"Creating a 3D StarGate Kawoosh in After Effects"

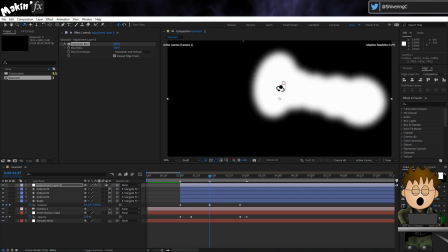And if I just move the camera around, you can see, while fuzzy, our setup is responding as if it were a solid object.
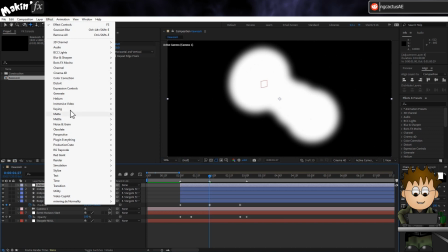To take care of that fuzziness, go to Effect, Matte, Simple Choker, and set the amount to 30.
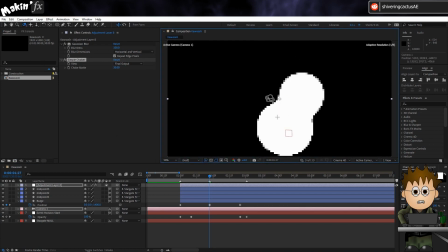See how it's taking shape? I mean, it's still in the get a ban realm, but let's alter the edges to make it feel more organic.
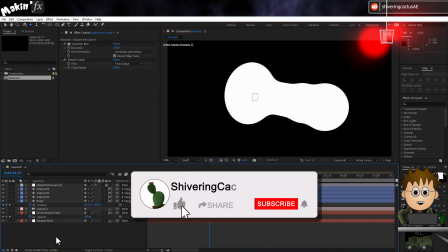Incoming wormhole, just an incoming like and subscribe request. Yeah, sorry, but YouTube is run by the gold. And they demand I ask for tribute in the form of likes.
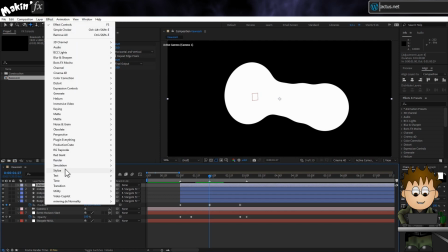Okay, now go to Effect, Stylize, Roughen Edges.
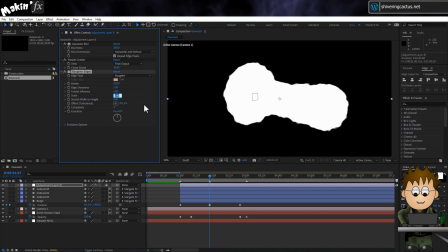Set the border to 50, and set the scale to 60. And set a keyframe for the evolution at the first comp marker.
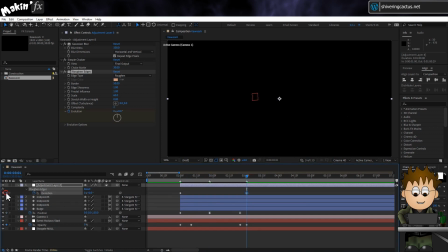Set the same value for the third marker, tapping U makes this simple. And at the second marker, set it to run 6 cycles.
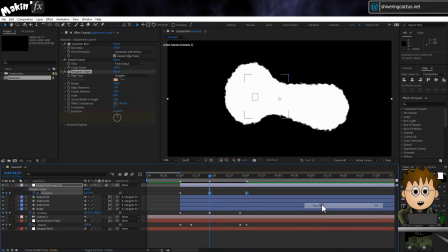And ease the last 2 keyframes so that the speed of evolution sort of lines up with the acceleration and deceleration of the Kawoosh shapes.
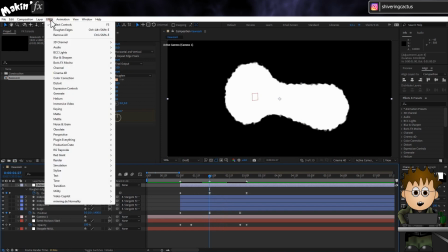And now let's give it some texture. Go to Effect, Noise and Grain, Fractal Noise.
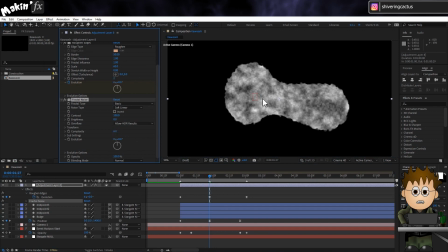And see what I meant earlier about how the adjustment layer is treating the shapes as if it were a single layer? Set the type to Dynamic, and the contrast to 115, and up the brightness to 38.
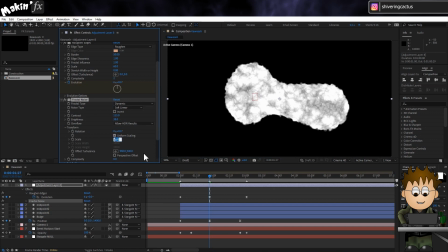In Transform, drop the scale to 70. And in Offset Turbulence, hold Alt and click on the stopwatch.
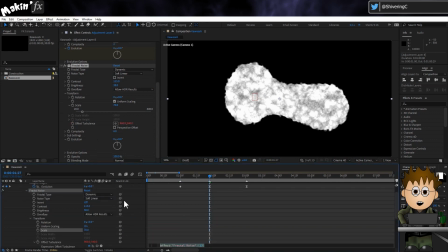In the Expressions area, use the Pick Whip to select the bulge layer.
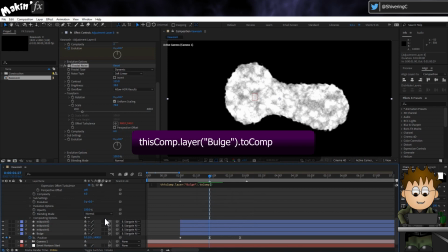and then type .2comp with a capital C, brackets, square brackets,
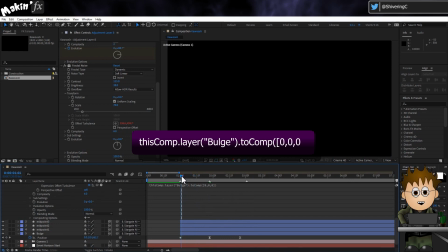0,0,0, close both brackets. Do yourself a favour and copy this expression to your clipboard or paste it into a notepad file, as we'll use this again later.
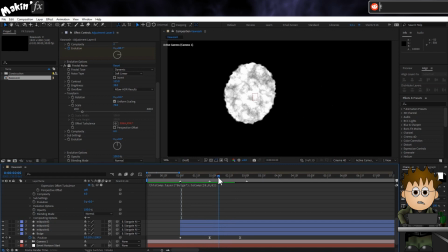If I play that back, you can see the noise moves with the bulge, mimicking the look of the real version's bubbles.
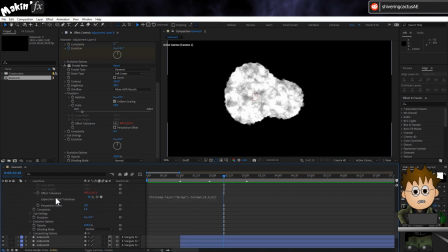And also let's use the pick whip to link the Fractal Noise's evolution to the Roughen Edges evolution. Actually, seeing as we're doing that, let's use the Roughen Edges offset pick whip to have that value controlled by the Fractal Noise's one.
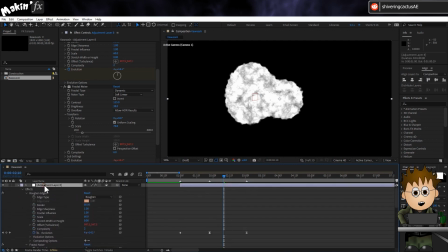There, one big super convenient family. It still looks a little flat though. So go to Effect,
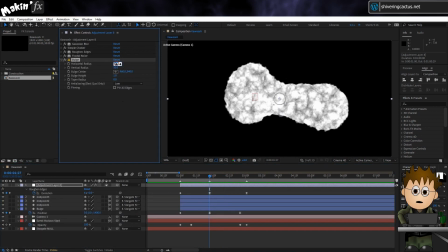Distortion, Bulge, and set the horizontal radius to 350 and the vertical radius to about 150. Now, if you move the camera closer or further away, these are values you might need to adjust,
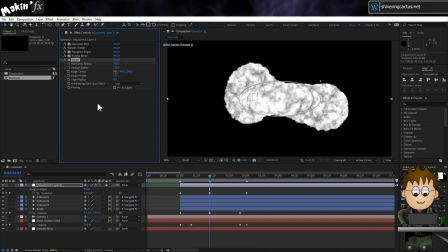so set keyframes for them to make them easy to locate later on. We could attach expression controls, but that might just be overcomplicating things.
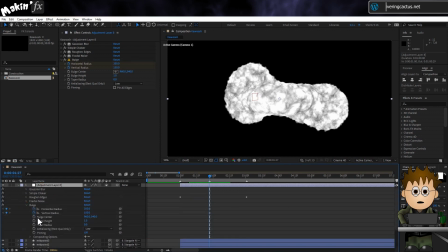Use the pick whip to link taper radius to horizontal radius so we don't have to adjust that. And as you can see, we're now getting a large, almost bubble. Next, let's use the same 2comp trick. On the bulge center, hold Alt and click on the stopwatch, and paste in our 2comp expression from earlier,
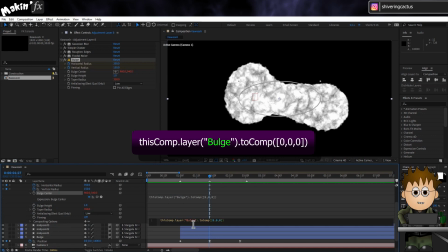but change the layer name in quotes to midpoint 2, the part of the vortex which is in the middle of it. So now the bulge travels with the shockwave thingy.
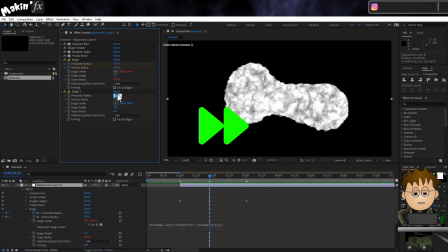Add another bulge effect, this time set all three radiuses to 300, using the pick whip to link them if you like. And this time for the center, at the second marker, position the center at the bulge,
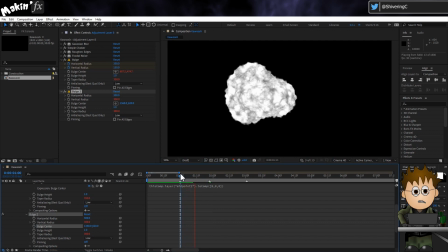so we get a more distorted look to the leading edge of the vortex. Again, this is one element you might need to adjust.